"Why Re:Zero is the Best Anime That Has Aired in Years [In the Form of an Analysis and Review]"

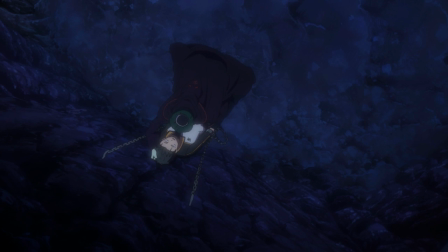The Witch Cult is trying to pull off something called the Ordeal, and they're led by an archbishop named after each of the Seven Deadly Sins.
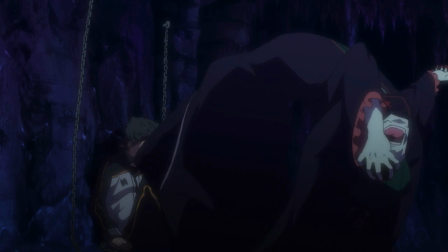Betelgeuse is sloth, and seems to think that Subaru is pride.
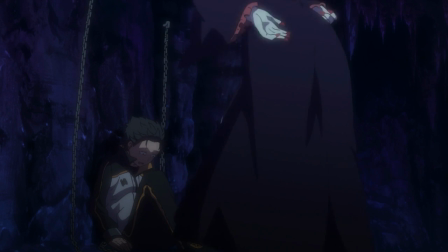While it's easy to pass this off as a misunderstanding due to Zatela's connection with him, it may not actually be.
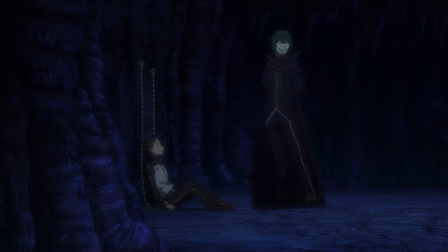We don't know anything about how these guys came to lead the Witch Cult, or why she gave Subaru the ability to loop on death. death. For all we know, the whole plan Satella has IS to develop Subaru into pride.
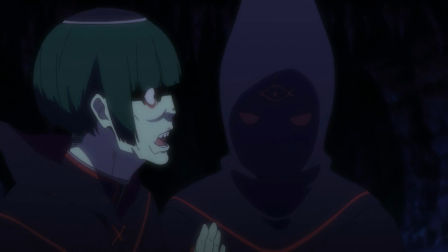I mentioned that he's only able to get past each hurdle due to the help of others. What would happen to him if that help wasn't there?
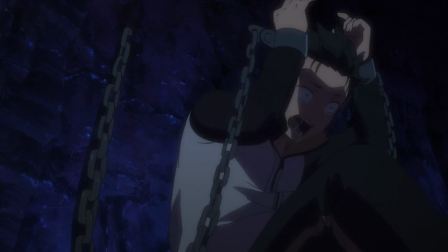He'd probably become quite the lunatic. Maybe a bit like...Betelgius? What if these archbishops all had the power Subaru did,
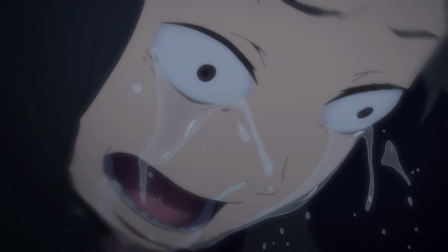and they lost their minds until they devoted themselves to this mysterious entity who loved them enough to free them from death over and over again.
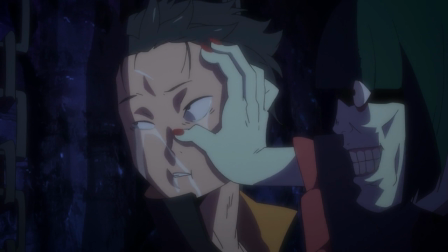It's a pretty out there theory. But that's the point! This is the kind of story that encourages these kinds of theories because it loves to foreshadow so much.
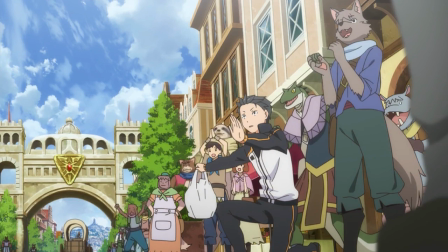For example, did you notice in the very first episode that there was an archway with Emilia's emblem design on it?
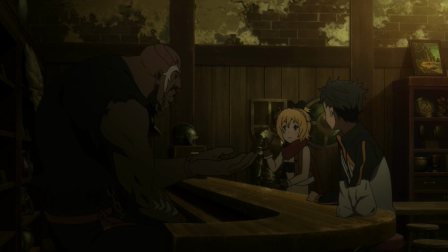You could guess she had to do with the upper echelon of society before it ever actually revealed it.
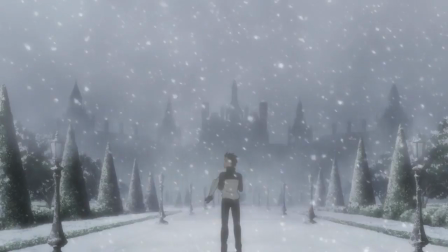You got an extra hint in her interactions with Reinhard, too. The fifteenth episode ends on a really morbid note, with a strange,
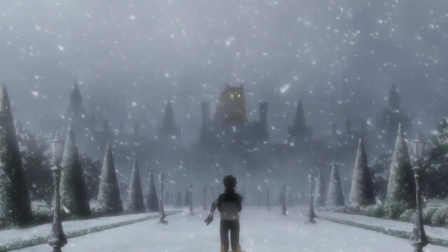gigantic creature emerging from the Rosewall Mansion and killing off Subaru, telling him to sleep along with his daughter.
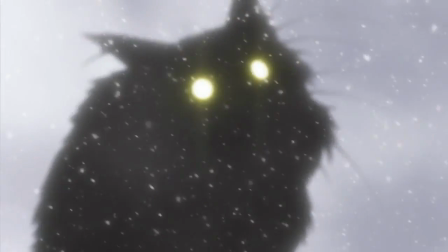What is that thing? It kinda sounds like Puck, and he's referred to Emilia as his daughter before, so it fits.
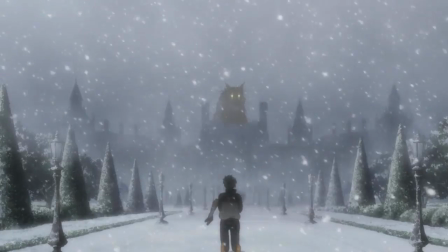But why the hell is he so huge and menacing now?
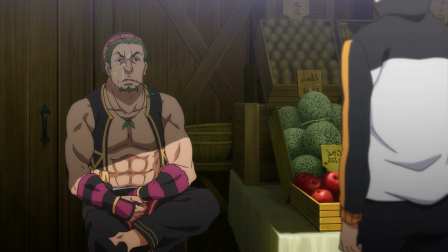Questions, questions, questions, and answers that lead to more questions keep the viewer thinking and pondering, which in turn keeps them invested.
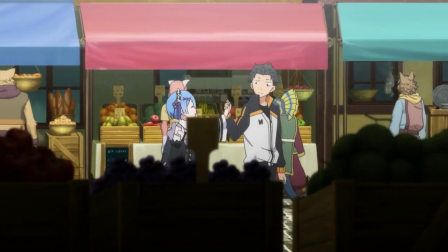This is also another episode where the choice to put the title card at the end works perfectly.
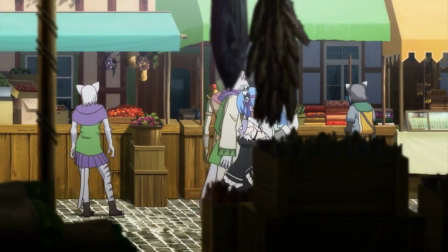If a title like The Outside of Madness was at the start, you'd probably remember it long enough to assume it's referring to Subaru being weird, or perhaps Betelgeuse.
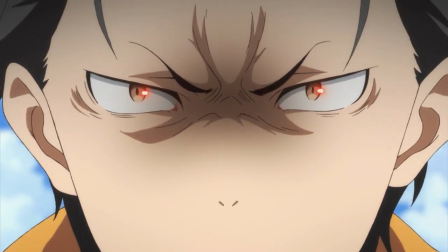Since it's at the end, right after you see Subaru's face contorted in rage, there's a much more likely possibility of what the title is referring to.
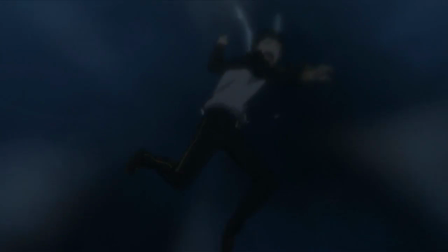There are a few interesting questions brought up by a different giant creature in the 17th episode,
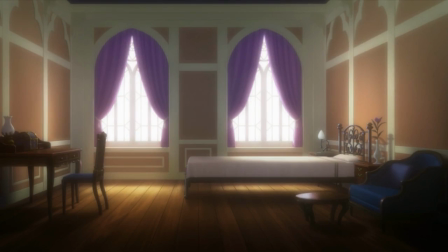mainly how losing a fight with it seems to erase your existence in its entirety, but the real head-scratcher is later in the episode,
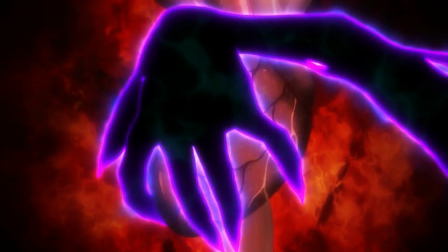when Subaru's punishment for revealing his ability isn't to hurt him like usual, but to kill Amelia.
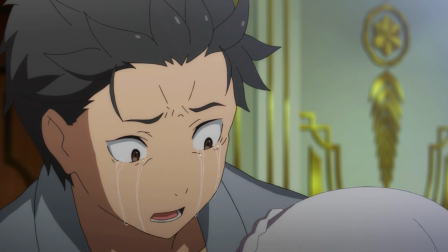Admittedly, this is more of a figure-it-out-yourself thing rather than actual theorycrafting, but it's nice that the show expects you to be smart enough to realize why it happened.
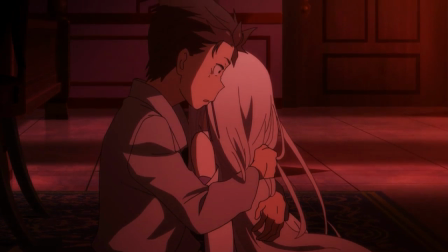Subaru isn't allowed to tell people about his power, so normally he gets severe pain to shut his mouth because he would fear for his life,
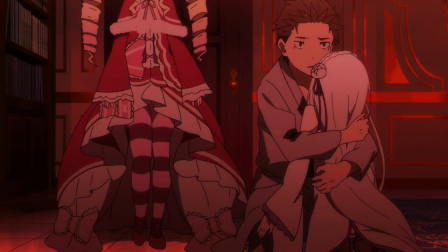but in this situation, he had already abandoned himself to possible death,
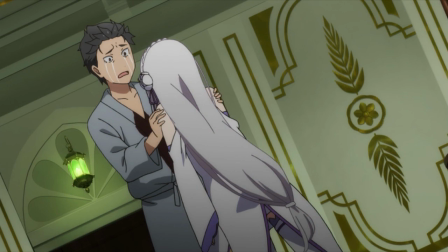and pain wasn't going to be enough to stop him, so the power did the one thing it could to make sure his words wouldn't be heard.
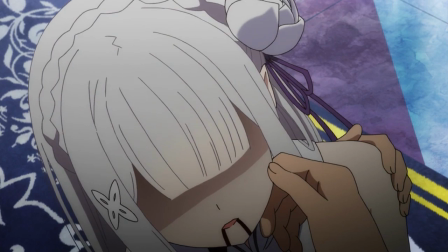Kill everyone with an earshot. This does, however, open up an actual theory as a side thought.
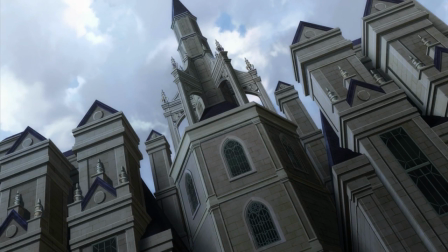Maybe this punishment isn't some automated system. Perhaps those hands are being manually controlled.
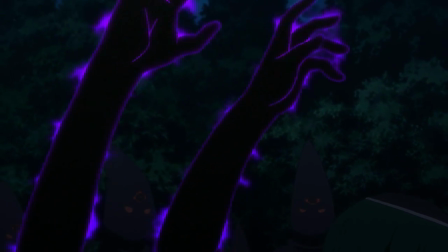After all, you see at the end that Betelgeuse has some hands of his own that come from his body which he controls.
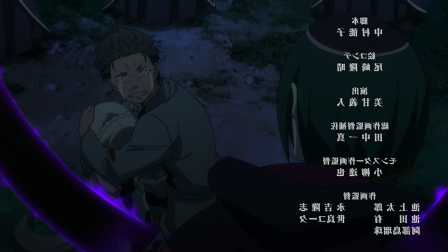The hands that have hurt Subaru just seem to spawn from some black void. We don't know if they're attached to anything at the end of it.
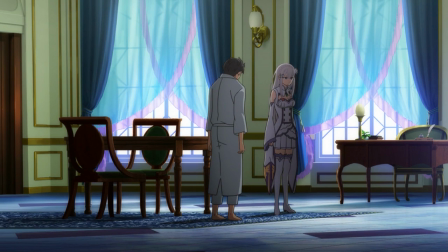This was also another episode where the writing and directing show their chops,
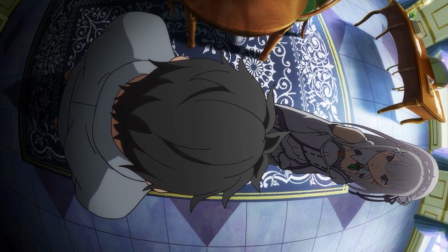with Subaru giving another scathing rant towards Amelia about how she'll fail at everything she tries to do and it'll just get everybody killed.
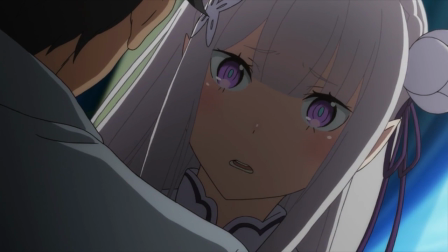Her first word in response is why, which at first you expect to lead into why would you say something like that, but instead ends up being,
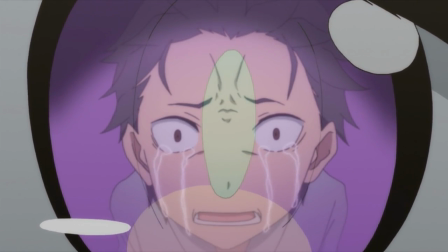why are you crying, before you see Subaru reflected in her eyes with tears streaming down his face.
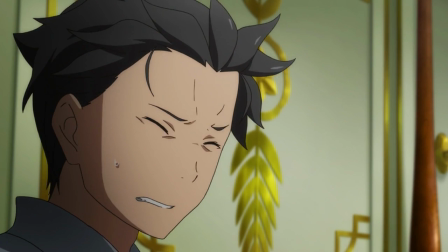He was talking about himself. It's another example of the show being smart enough to not directly explain certain things to you, it just expects you to get it.
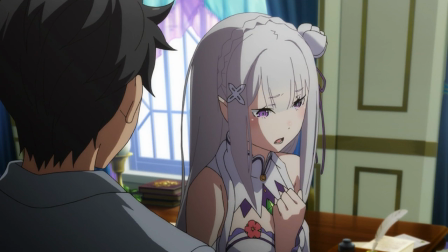It's your first little teaser at things to come in the following episode, but the scene itself is also just a fantastic, proper use of emotional manipulation.
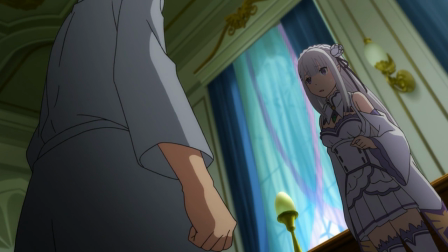You're pissed at Subaru initially for being such a jackass.
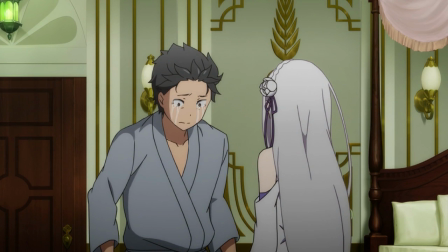Then when you realize who the speech is really directed at, you're just left with maybe your first genuine shred of sympathy for the guy.